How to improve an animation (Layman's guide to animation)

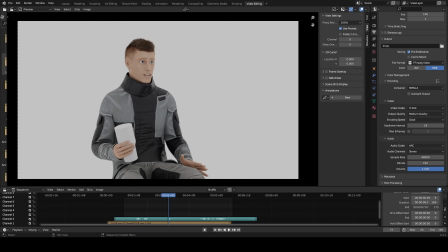0:00 Okay, well, I have a special treat today. So I'm working on a animation test for a short film that I'm developing, and I wanted to actually share this test because a lot of times when you see animation,
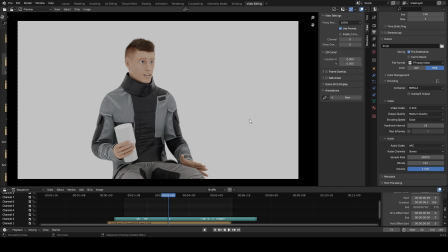0:19 you see the end result and you don't see the process and the mistakes and the issues that happened leading up to the final result. And so I wanted to go over a sample and analyze it and take a look at some things that I want to change,
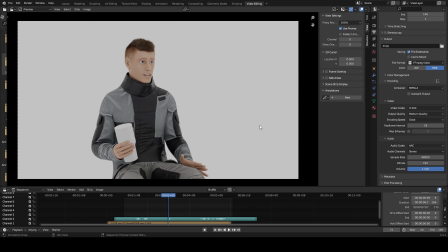0:38 some things I'll probably leave the same, and hopefully you'll find that helpful for your own animation projects. So, I should also mention that going forward, I also want to put out some videos on the process of how I got even to this point,
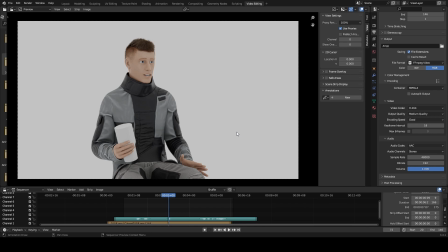0:57 some of the programs and other tools and processes that I used. But in this video, I just want to cover the overall idea and the overall artistic choices and a few of the technical issues that we need to address.
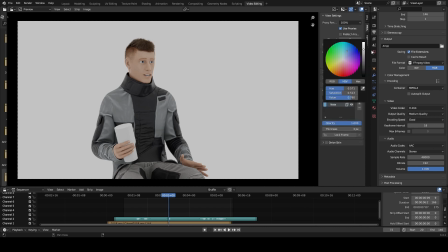1:15 So let me set up annotations here. And let me play this a couple times through, and then we will analyze it.
Roast beef? Huh. You're more adventurous than I am.
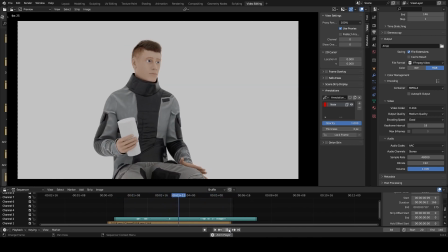1:32 Roast beef? Huh. You're more adventurous than I am.
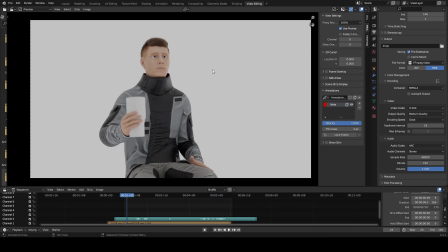1:37 So, a couple of things here. Probably the biggest issue is this starting point for the head. And the idea was essentially to give this some exaggeration because
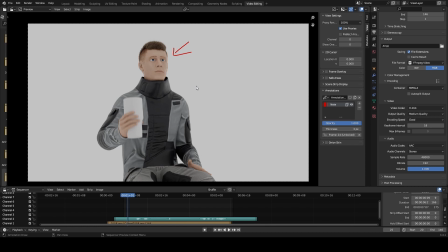1:56 when you're working on a cartoon, often you're going to add some level of exaggeration. Now, this is a proportionally more realistic character, but it is a cartoon character,
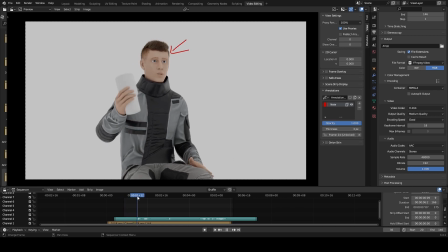2:06 and so having some exaggeration with the head nod is not necessarily a bad idea in theory, but it's probably taken a little bit too far.
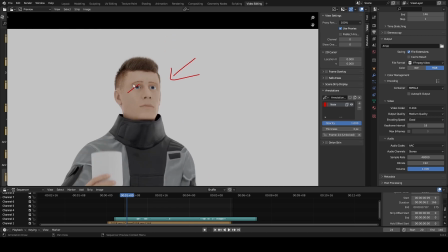2:17 And kind of along the same line, the eyes are just looking up.
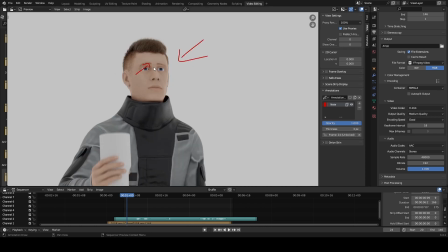2:25 And this is partly because I didn't finish the eyes for this test. Ideally, we would want them kind of fixed to some particular locations, and
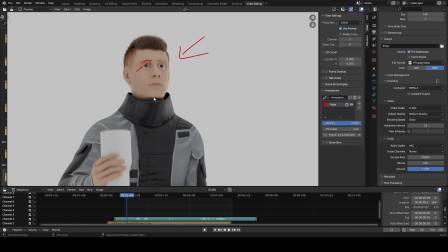2:39 there are some ways we could set that up with a parent-child system inside of Blender. But in this case, the result is our character is looking off into space and looks really weird. Now, the rest of this, if we go through,
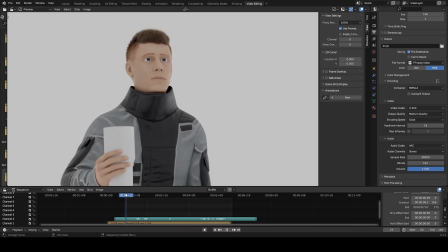2:58 we can see that most of this looks okay with the eyes, even though he's technically not fixed on a particular point. Most of this looks decent. We do have this weird transition here with the eyes going from
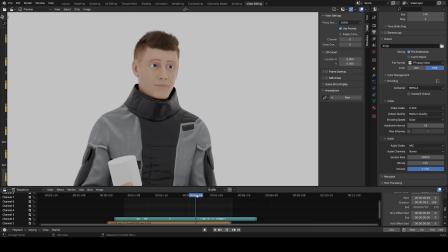3:15 looking to the right of the screen to looking straight. And there's a couple things we could do. We could make it move faster, and that might be one option.
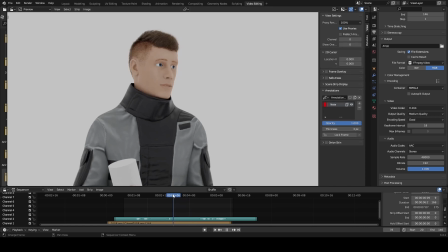3:29 Or we could have the character blink. Oh, you'll notice that the character blinks right here, and that makes the transition here a little bit smoother and more natural. So adding a blink might actually fix that.
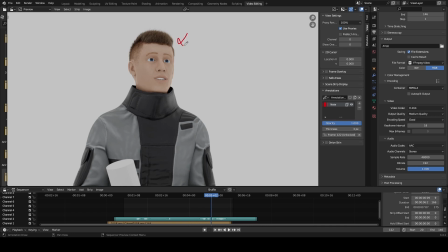3:45 And then we also have this head nod that is just a little bit too exaggerated, and he's staring off into space. So those are some of the issues with the head.
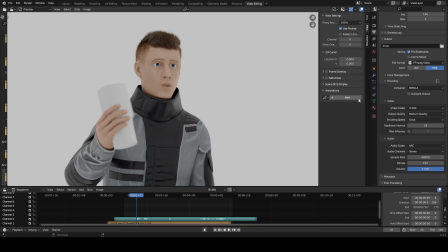3:57 We'll just kind of move down, and let's see here.
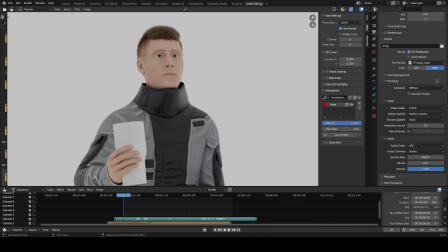4:04 The neck.